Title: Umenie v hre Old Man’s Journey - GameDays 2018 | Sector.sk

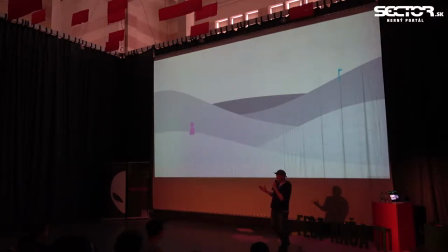It's only like 90 minutes long, so about like one to two hours, and you solve these puzzles that are built around this idea of shaping those hills.
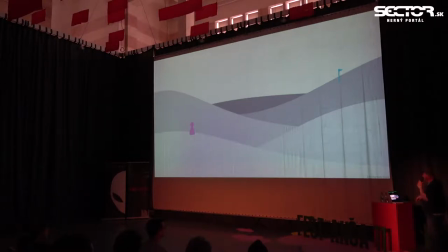So, my first approach for the art style, coming from a lot of sort of like vector graphic, looked like this,
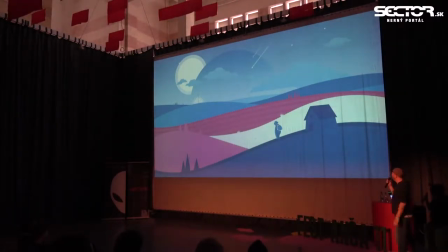and that was okay, but it was mostly informed about issues like readability and being able to navigate this terrain but it really lacked sort of like that emotional component that we wanted because
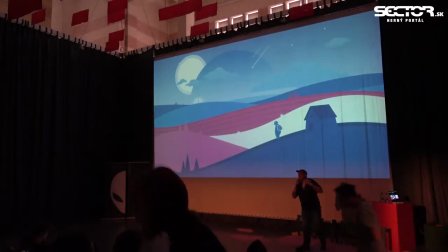the game is very much about emotional issues it's about the old man traveling reflecting on his life and sort of you know sorting out his past with his family and we didn't really
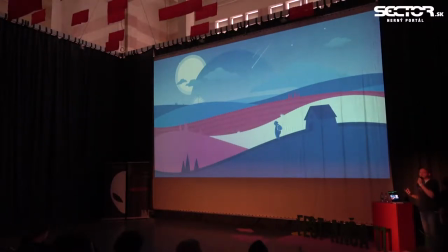specifically know how to proceed but one of the ideas was to make it more sort of like have this a more painterly look in a way.
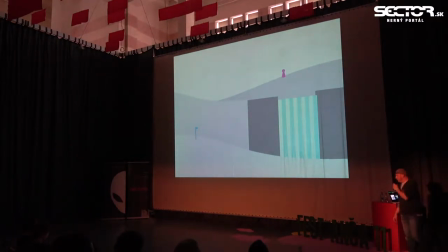So I turned to another prototype level which is where these things are introduced and these are waterfalls. So when the old man goes to a waterfall he actually can walk into the waterfall and then he's like falling down.
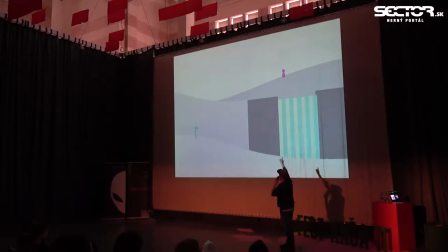It acts more or less like a downward conveyor belt. So he goes in there, walks over there, sofas the puzzles and that's it. And I I took that screenshot and painted on top of that trying to figure out how that actually might look in the end
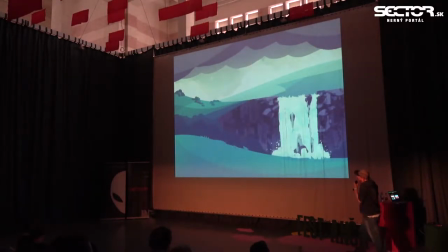and I came up with this. And it was more painterly I guess but we all found the results not particularly convincing. It was okay but just not as good as we wanted it to be.
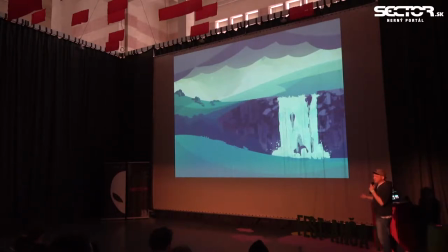And I didn't really know how to pursue because I was going to be the main artist on the team so I had to find a style that I would be comfortable with, that I could pull off for the whole game. So I tried something completely different. I decided, well, what would happen if I just rendered this in 3D?
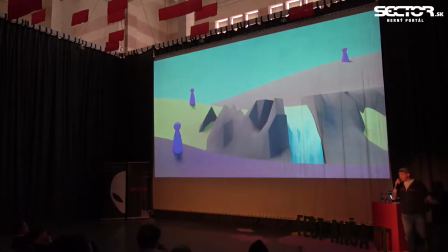What could that look like? So I opened up Blender and I started modeling a little bit and this was the result.
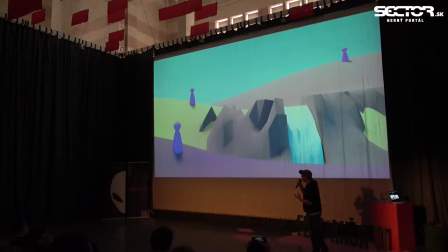And we actually kind of liked it. We liked the colors, we liked the idea that placing a light in a scene would give you like immediate shadows and you could make you know have something like a mood like atmospheric mood really quickly so
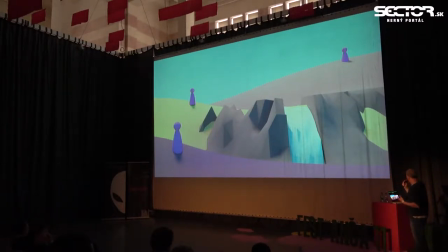we kind of like try to pursue that idea and try something different in a way that one of the things here is for example that you see like the camera is very close to the scene or actually to the player figure so he's
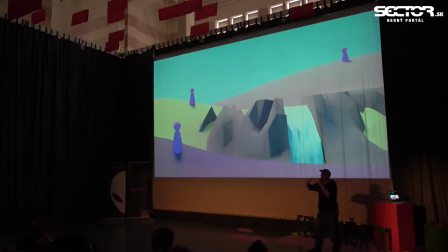always very large but we had been thinking about these long distances where the player would actually get really small and we were trying to figure out how we would handle different sizes because when the player is really far away he's not only really small but
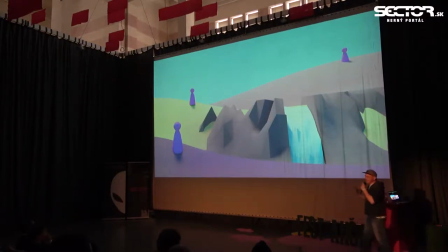he also moves really really really slow and so we needed to find some sort of middle ground for that so we decided to go back to this
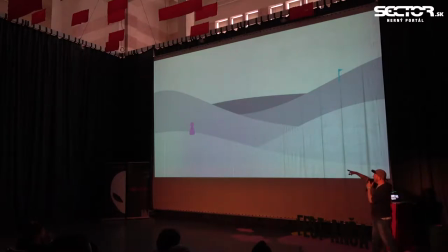scene and do the same thing, bottle something on top of it because here we had the idea that this that the goal is actually pretty far in the distance.
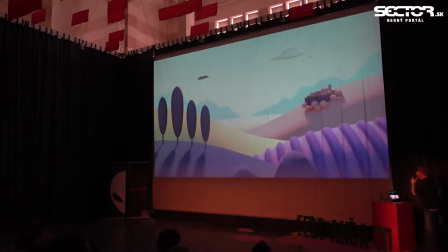So again I modeled this in Blender and came up
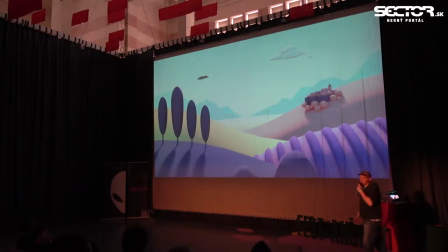with this and again we were actually kind of positively surprised by the outcome because again we really liked the vibrant colors and the atmosphere that we could set up really easily.
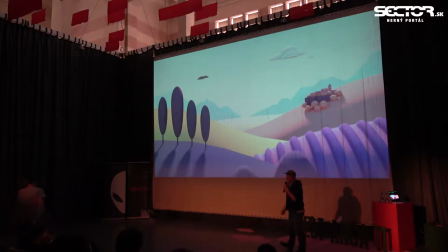But there were various problems. One of them was that I'm just not a very good 3D modeler and I'm really slow. So it just lacked the richness that we wanted to have in the world.
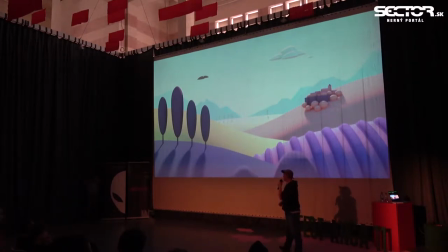We wanted to have lots of different details and lots of like small things to interact with and that was just not in here.
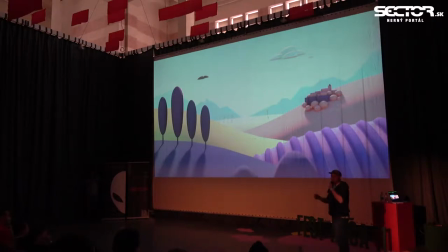And oh yeah before I forget it one thing that I tried to solve was the signposting as we call it so instead of having this blue flag that tells the player where they need to go I place this hillside village there because it's like the only really prominent thing in the scene so
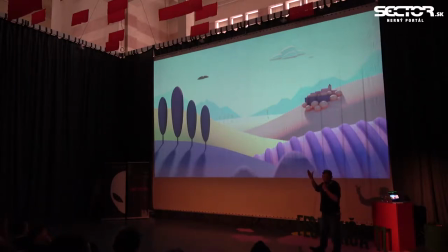it's the only way where you really can go which kind of like leads players to just try it and see if they could go there and if something happened then then basically that will work so with this I
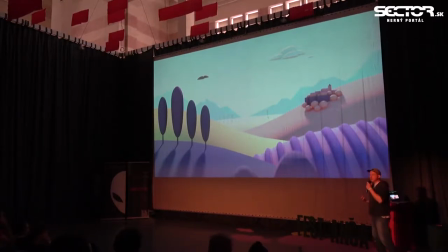kind of like I again didn't really know how to like get to the final stage of that art style where I wanted to be and sort of after a little bit of a break and getting inspiration from somewhere completely different from a music video actually I decided
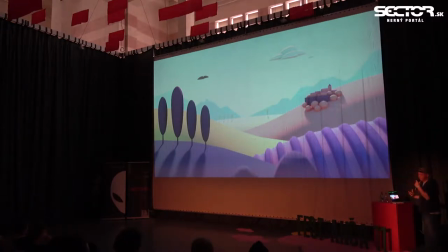to go back to my own sort of like drawing roots which is actually line drawing and I took the same
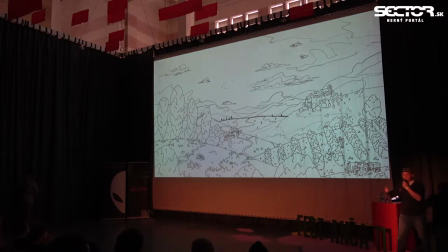scene and it just drew lines on it and
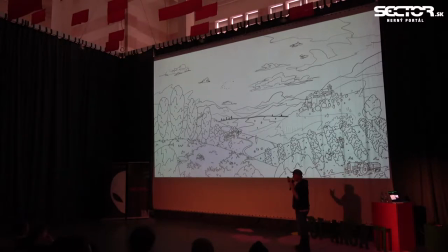that was in that that was a good technique for me to just
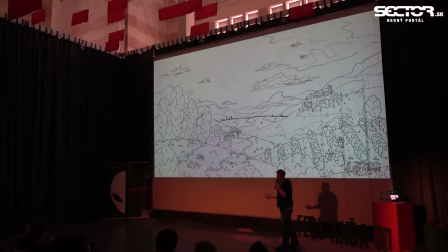put like a lot of details in that same scene like right in comparison to the other one they're like all these different things in here and I actually even went a little bit overboard with all the things that there are but that was sort of like the intent and the next step
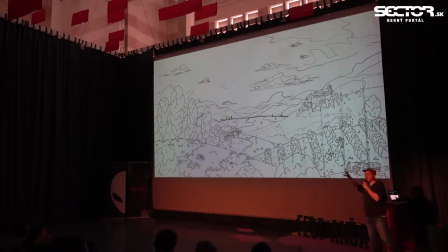was that I wanted to combine this line drawing with the things that I liked from the 3D render, which is the colors and the atmosphere.
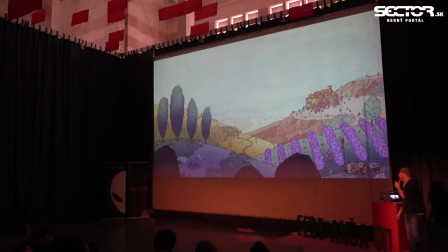So basically I picked out the colors from the render and put them in here and that was the scene. And yeah, we did really like the amount of details and the colors
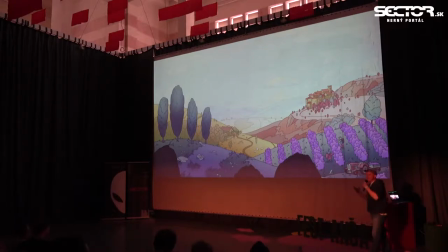and we liked that you could already kind of like imagine this world to be alive, right? So for example with these people like kind of like picking those those grapevines you know they could like run up and down pick those lines
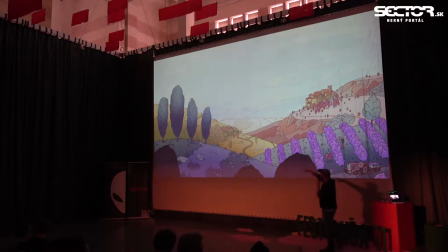and then go to the little truck put them on there or collect the sheep back there just like kind of like running around and you would already have this this this alive world that we wanted to create but we kind of disliked that everything had outlines we felt it made
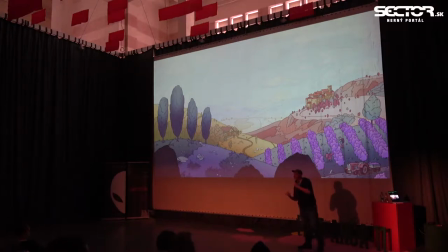things look a little bit too cartoonish in a way and and we again had to try something different. So we put this idea sort of aside and tried to approach the problem from a different angle again.